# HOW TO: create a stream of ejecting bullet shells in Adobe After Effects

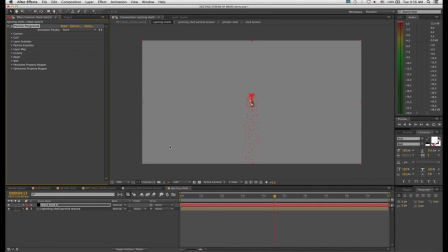Now, particle playground is a particle effect that comes standard inside Adobe After Effects. If you own Trapcode Particular, I actually recommend that as a better solution to particle playground. But I did say we would do these tutorials with plugins that you find right inside After Effects.
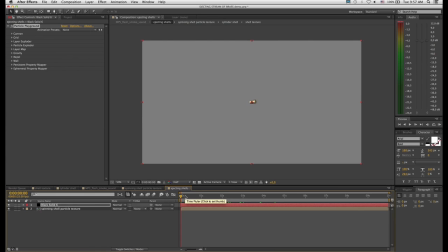So let's get started. We've applied our particle playground effect, and you can see by default it's pushing out these red particles. So the first step we want to do, let's switch off the visibility on our spinning shell texture, which is at the bottom. Click back on our particle layer, and let's go here to where it says layer map.
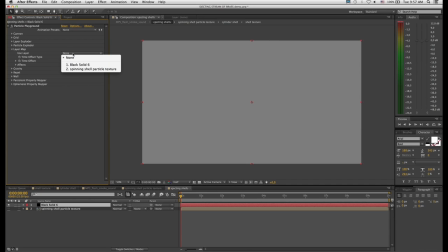And let's tell it to use layer spinning shell particle texture. And now if I scrub through, you can see it's spitting out hundreds of copies of our bullet shell. So we're going to just change this to relative random, the time offset.
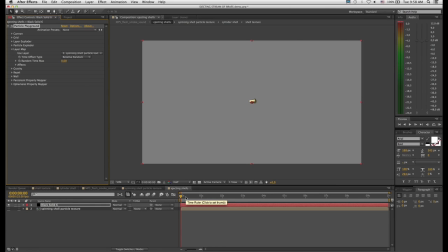What that'll do is it'll pick different moments in our animation so all the shells are not perfectly aligned. And what you'll need to do here actually is put in a random offset amount. So I'll just say 1.5.
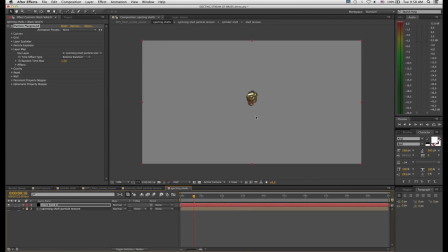There you go. So you can see now it's taking shells from different moments in time. Okay, so the next step is to set the birth rate, or the rate at which these particles are emitted. You can see here at the moment it's saying particles per second 60.
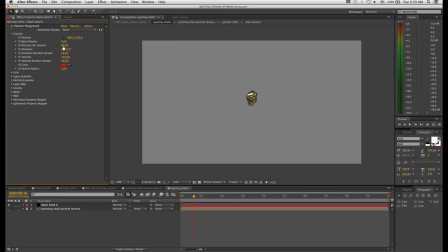Now, you can be really scientific about this and go and research the rate of fire of the gun that you're animating, but you don't really need to do that. You can kind of just pick a value that feels right. So I'm going to say 10 particles per second.
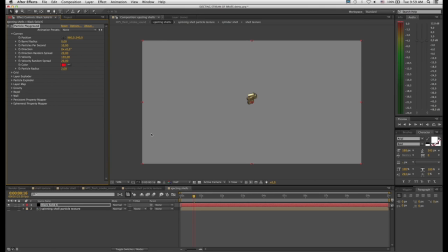It's probably a value that would work fairly well for most guns or automatic guns. Then what you need to do is turn this velocity right up. But before I do that, I'm just going to take direction random to 0, and I'm going to take velocity random to 0. Right, and I'm going to turn this velocity up.
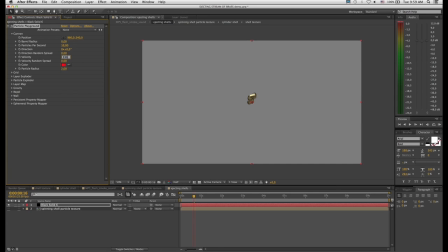Again, you can experiment with values here, but I've found that for me and this particular setup, the value of 3,300 works quite nicely. And let's RAM preview that. So you can see these shells are being generated now at a rate of 10 every second,
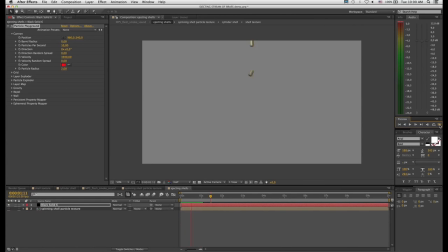and at the moment they're shooting straight up with a force or a velocity of 3,300. So let's start. I'm going to start by moving the position where they get generated off to the right here so that they've got room to kind of perform and behave in the way I want them to.
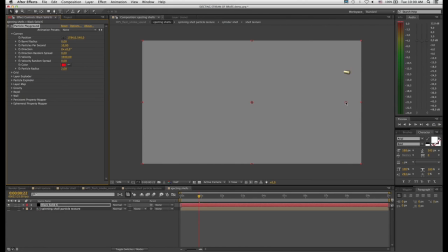So I'm going to start by setting this position to somewhere here. And then the next step is I need to change the direction that they leave the emission point from. So I'm going to change my direction. If I had to change that to minus 90, now you can see the shells are coming out in a horizontal stream.
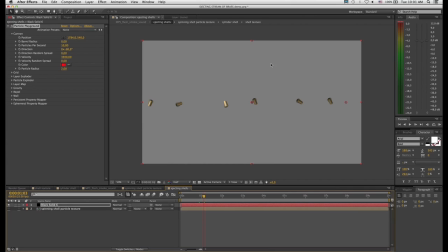So I don't want them to be that horizontal. I want a trajectory that kind of comes out at probably around 45 degrees. So that's probably a little bit too extreme. So let's try minus 40. Okay, and now you'll notice the shells are just being ejected and they kind of infinitely flying off out of the screen.
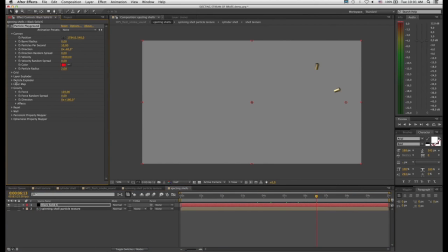So we need to add gravity. So let's open up our gravity controller here. And right now the gravity force is 120. What I've found is you want your gravity to be at least double your velocity of your shells.
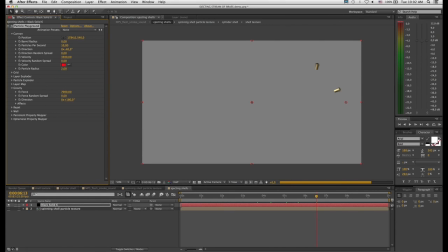So if we had to double that value, let's just say roughly 7,000. So now you can see the shells are arcing in a more believable manner. And if I do a RAM preview of that, let's see what we're getting. There we go. So you can see you've got a nice stream of ejecting brass shells. Obviously, though, this feels far too uniform.
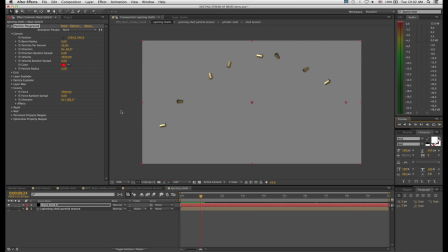So now we want to work some variation into this. What I will do here, instead of using these default velocity random spread and direction random spread, I'm going to rather use my own expression to control this. So I'm going to, here in the layers, I'm going to open up my particle effect.